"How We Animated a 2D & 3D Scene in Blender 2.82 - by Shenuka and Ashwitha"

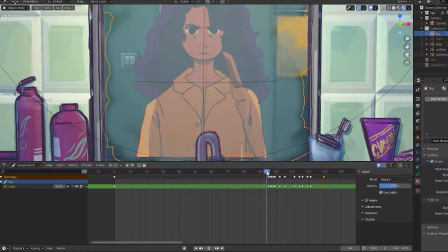(3:57)
It has its own animation as well, where we just erased a bunch of
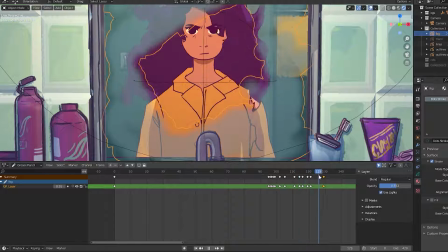(4:04)
the foggy material of, you can see the negative space here, and that's just to create the illusion of the fog being wiped away.
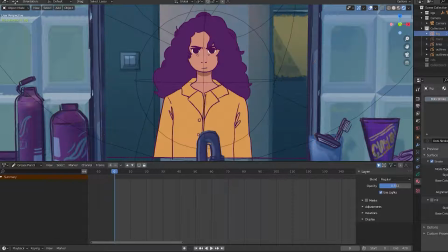(4:14)
And to have an arm in the foreground, we have a completely different layer animated here.
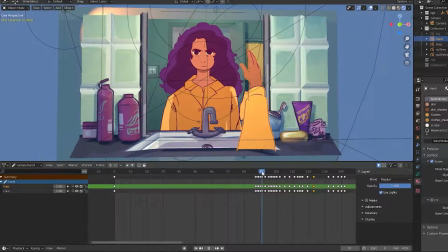(4:20)
This is what it looks like. It's just a disembodied hand, and it sort of tricks you into feeling like this really is a reflection. We had to follow a bit of the curves here for the elbow. It doesn't match up perfectly now that I look at it in hindsight several months later,
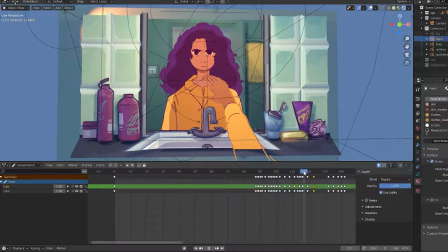(4:38)
but that's sort of what the hand looks like right here. We did add a bit of a motion blur to it as well, which can be found here.
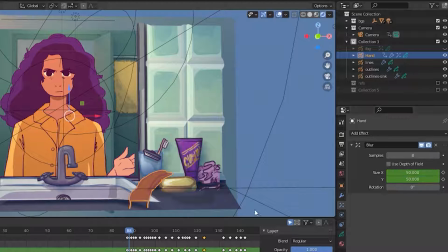(4:50)
These are the settings that we had, and we animated it as well so that it would start at a blur,
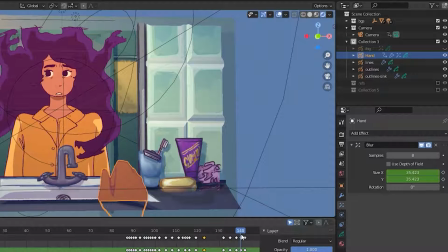(4:56)
focus, and then return to a blur with the hand went back into place.
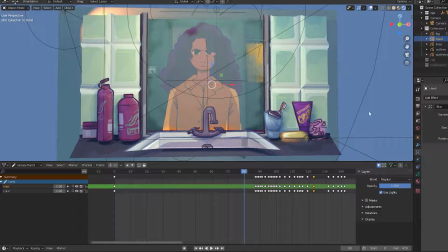(5:03)
So this too was timed with the fog, so if you put everything together, that's what it looks like. The character comes forward and boom, she starts wiping away the fog.
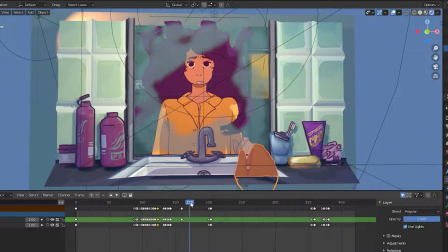(5:13)
The scene also continues where she freaks out. She's like, oh gosh, my hair's alive, what do I do? And then looks off screen and the hand returns, but this time with a scissor. So this too had to be animated double time.
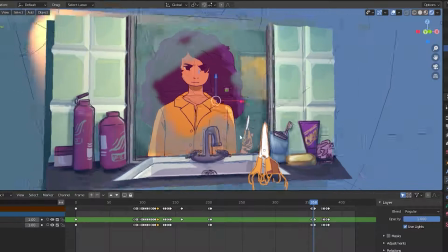(5:27)
If you can see here, the reflection has a scissor as well as the foreground, and they both had to be timed equally.
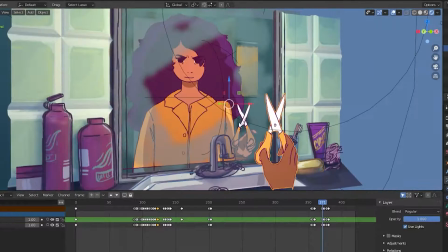(5:35)
So it's just a lot of
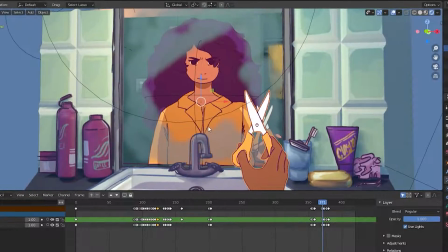(5:39)
matching keyframes really, just in case the angle is off and you can see that the reflection doesn't have what we have on the foreground.
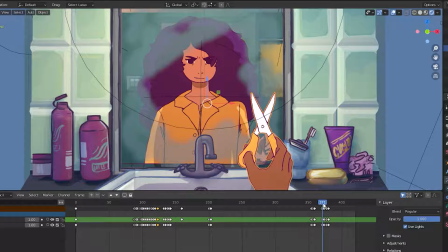(5:48)
It helps sell the illusion, it helps sell what you're trying to portray. It's just a little bit of extra work to make a convincing or interesting shot here.
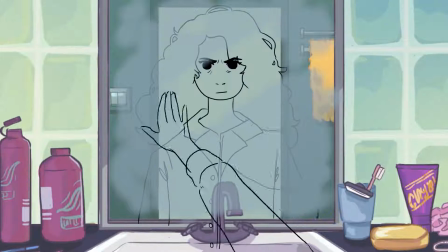(5:59)
We could have done it in a different way. We could have had it facing the actual character instead of this reflection,
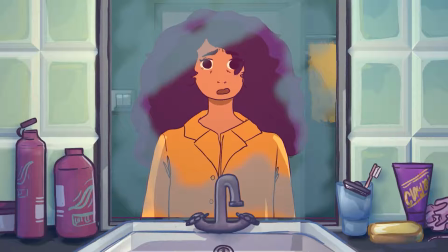(6:06)
but we thought it would be an interesting shot to really create some interest and intrigue in the scene that was to follow after this,
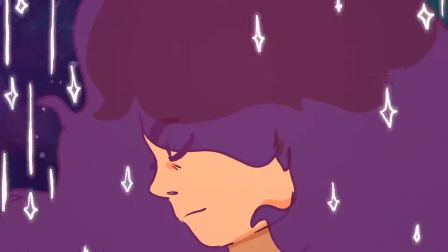(6:14)
which is the transformation. Yeah, so I hope you guys liked the video. Take a look at Hairmageddon if you haven't already.
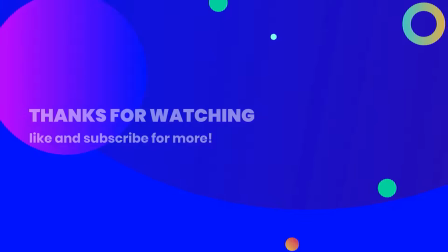(6:20)
It's on our channel, and there will be a link in the description below. Thanks for watching.